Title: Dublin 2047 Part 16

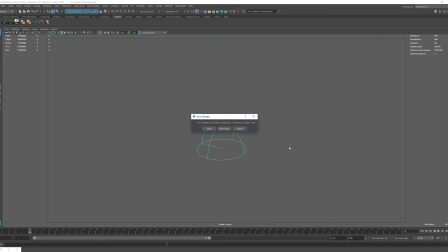[8:13]
The main fill light comes from a dome light, and an HDRI
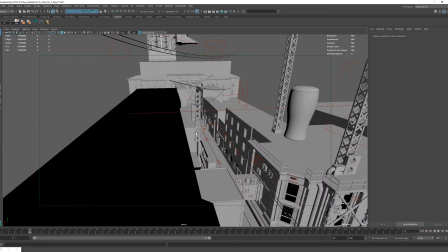[8:24]
map, and but I have that one on very low intensity because I only wanted a slight
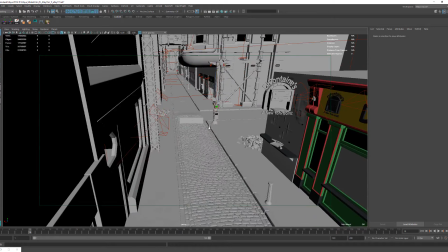[8:33]
excuse me, I only wanted a slight fill light, so the scene is not like completely dark.
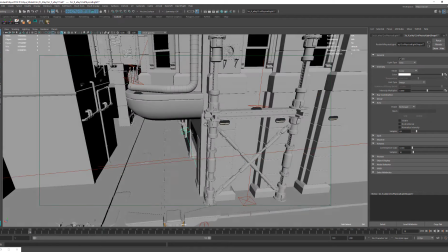[8:42]
And all the other lights are basically faking light coming out of a source.
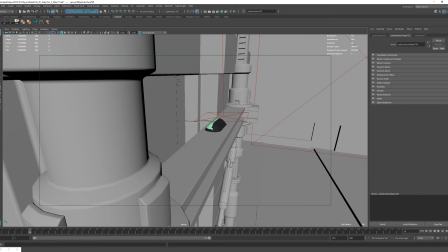[8:48]
For example, here I have a yellow light modeled, which means this light is obviously
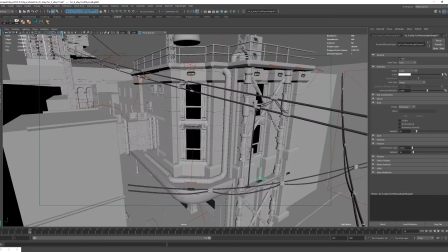[8:56]
light yellow emitting up. So yeah, all of these lights,
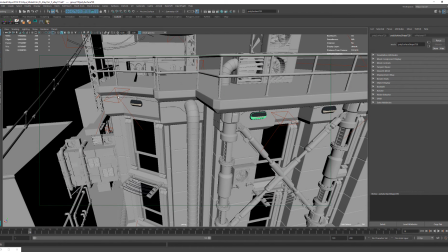[9:04]
basically all of these physically modeled lights have a real light,
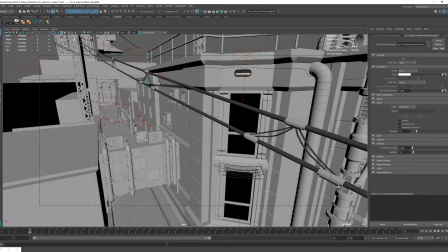[9:10]
and of course some of them have like bounce light here and there, just to kind of emphasize some of the details.
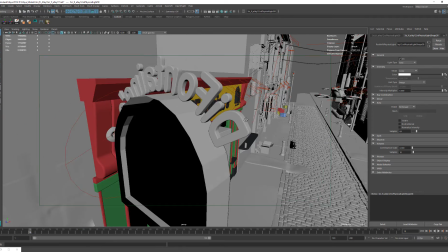[9:18]
And some of these guys, let me see if I can find them.
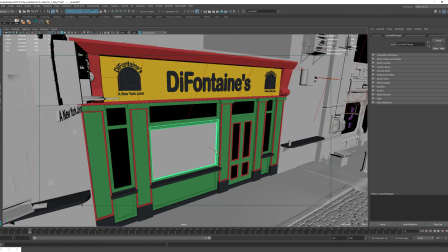[9:23]
Some of these guys inside,
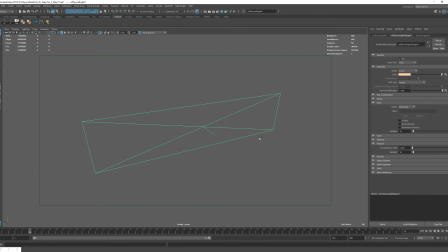[9:27]
yeah, this is like a huge light, but the intensity is not that strong.
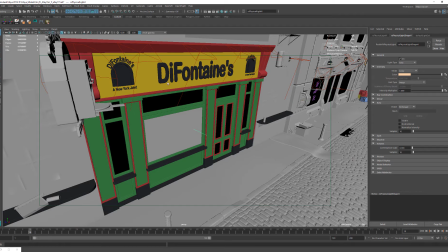[9:32]
Like intensity of this is set to 1, and if you know the intensity of a light in Redshift by default,
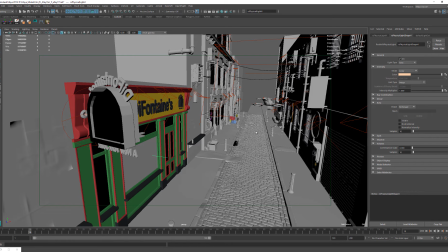[9:40]
I believe is something like a 10 or something like that, or like even more than that. Actually, let me confirm that. Physical light.
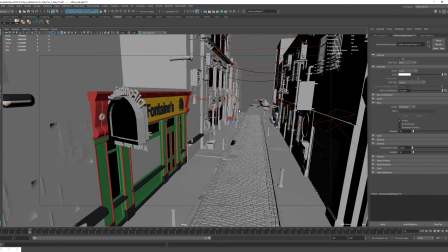[9:50]
So the default intensity is actually 100,
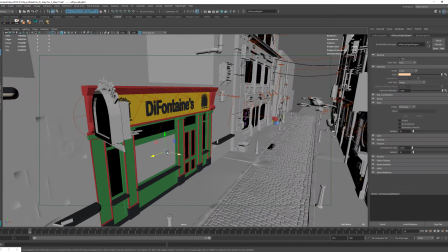[9:53]
and I toned that down to 1 because I only wanted to to have like some sort of light coming from within
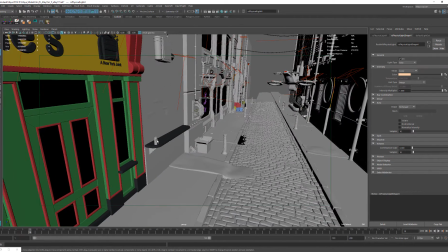[10:02]
the pizza place, the DeFontaine's pizza place. So yeah, I mean,
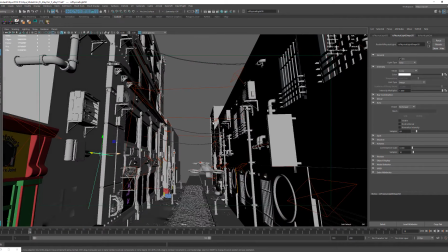[10:11]
obviously these are lights for a specific reason, and if you start counting,
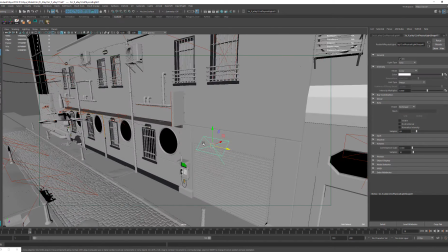[10:18]
they add up pretty quickly. But the logic behind it is very, very simple.
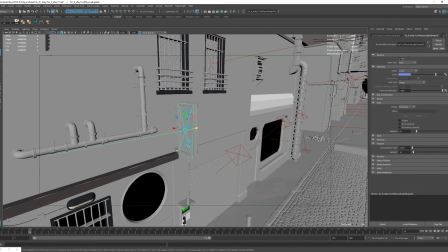[10:24]
You have a blue neon sign, you add blue light next to it.
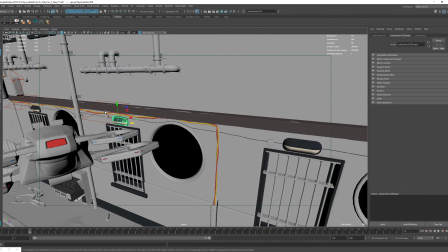[10:29]
You have a yellow street light, you add a yellow bounce light next to it,
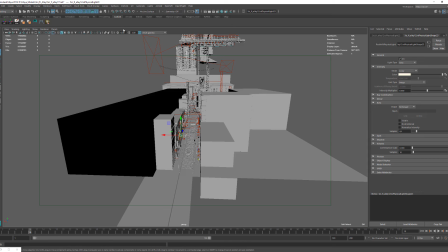[10:36]
and so on and so forth until you cover the entire scene. Here, for example, I have
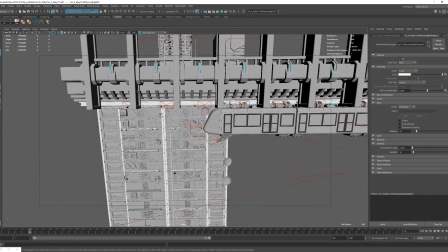[10:45]
a lot of blue LED lights, so I added all of these small blue lights to kind
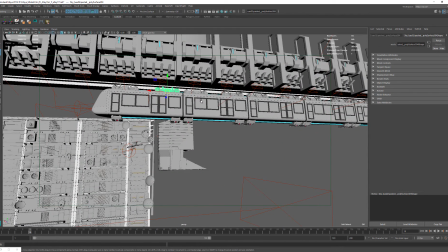[10:52]
of reinforce that sci-fi feel.
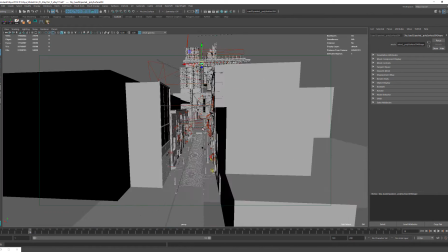[10:59]
So yeah, that's pretty much the lighting.
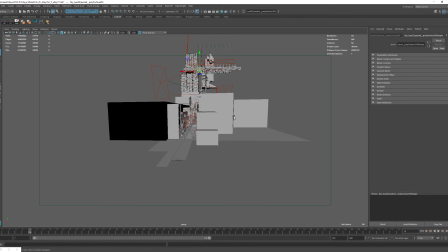[11:02]
It looks really complex from a distance, like when you see like 240 lights, are like hot damn.
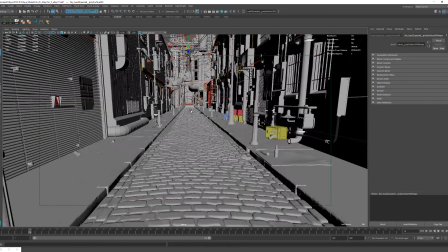[11:10]
But if you like really break it down, it's very, very simple logic.
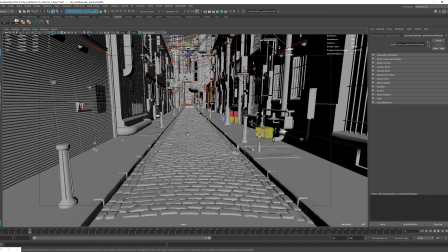[11:17]
Everywhere you have emissive surface or
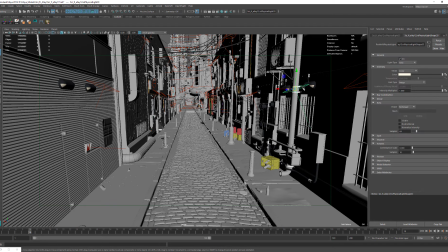[11:24]
a neon sign or something like that, or a physical light, then you add a redshift light to reinforce that. And the reason why I added all these lights and I didn't rely only on
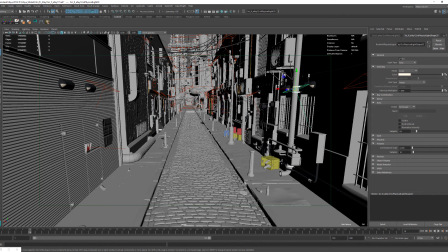[11:40]
emissive materials is because when you render the fog pass, like the fog layer, you have a mixture of
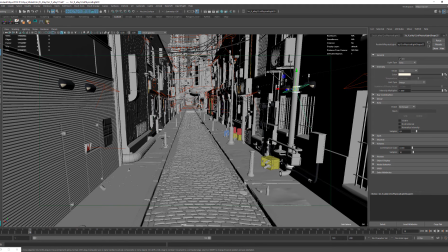[11:54]
different lights within the fog pass, which is very useful for compositing later on. Because if you only have a purple neon sign, for example, there would not be a purple cast in the fog path.